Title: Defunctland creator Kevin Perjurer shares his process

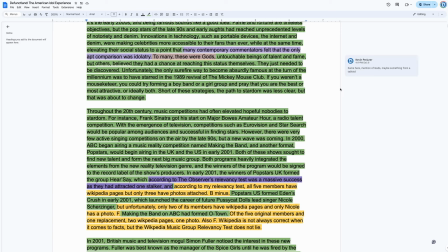create uh automated voice you know if i want if i like long videos like this we don't have the luxury of just doing the whole script getting the script perfect recording it and then and then handing it off to editors so after i will get the first act done or the first few pages done we'll either create a a very uh awful sounding robot voice so the editor can have something to edit off of and then we will replace it with my real voice. Or I will record in chunks if the video is long enough.
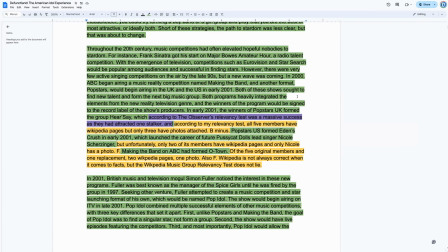And so I will record the first six pages and then keep writing the rest so my editor can get started. And do you also work then with storyboards for this process? With a video like this, I don't ever storyboard storyboard um because we are because this is a bound archival footage type video
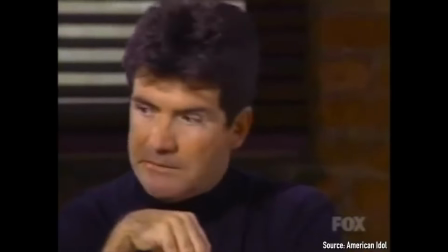so this is all stuff that exists and we kind of have to figure out how to represent each
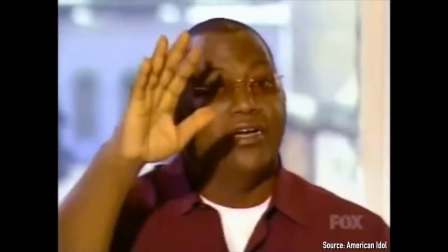sentence i don't write with visuals in mind um i i write completely
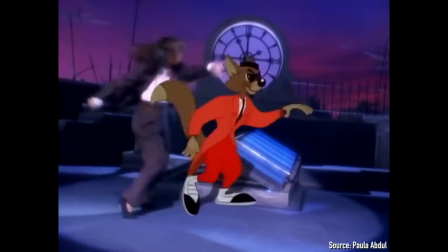free of visuals and in the in a perfect world and then it's the challenge of my editors and me to fill these words and sometimes we don't have
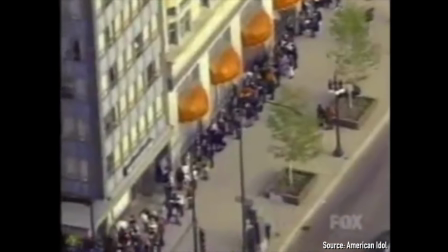we don't have the media and so we have to get really creative as to how to represent certain sentences um and we really don't like
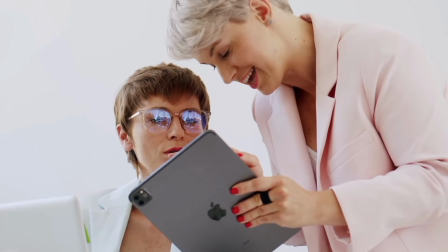to rely on high definition stock video because i feel like it really pulls you out of
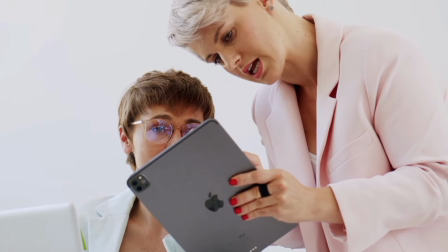the era so we have to find other ways to signify things and that gets
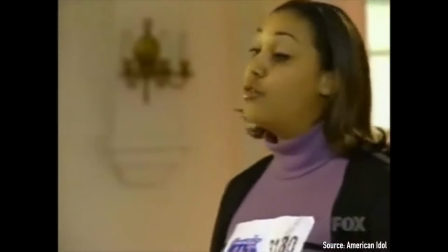very difficult especially when it comes to general sentences um but but that's a thing sentences about history that don't necessarily have an image attached but are still very important to the story but I don't edit myself with visuals in mind when I'm in
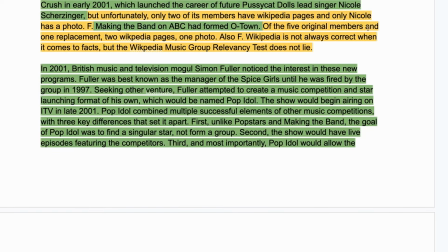the script writing phase because I think that it results in a more cohesive narrative in the end. Maybe then we can take a look at your editing process. Because you're saying then it gets a challenge to fill those sentences. How do you collect then those images because some have to be somewhat generic, I suppose, while others have to be very specific and sometimes you have to sort of make a filler. uh where do where do you uh collect those and how do you sort of like uh decide where during your editing
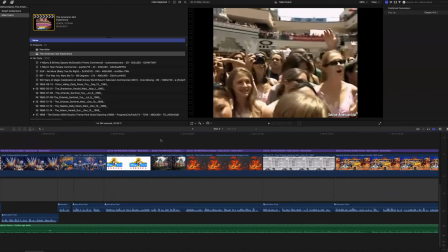process also how to use those uh yeah so you know there's certain times where we rely and it has a double purpose
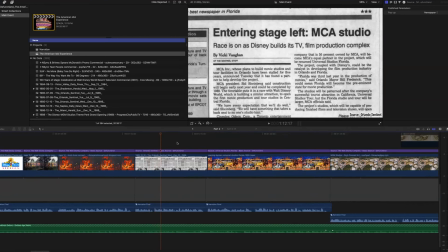we will show the newspaper article where the information is coming from um we try not to do too many of those in a row because it's the easiest thing to do and it would feel like you're just looking at a bunch of newspapers um but this is a good way to both, cite our sources, show where this information is coming from, show that I'm not just making it up, but also it has this feedback loop
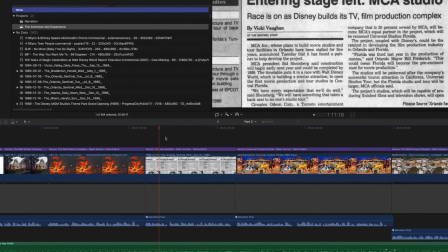in the mind where I say something and then you see exactly where it's coming from.
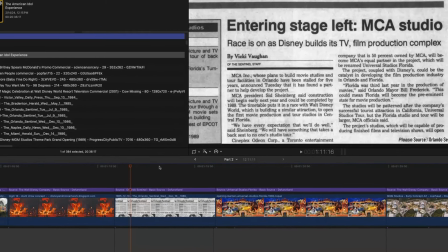So your mind kind of fills in that visual gap, even though this is just text. It feels like part of the story, even though there's no imagery in that picture.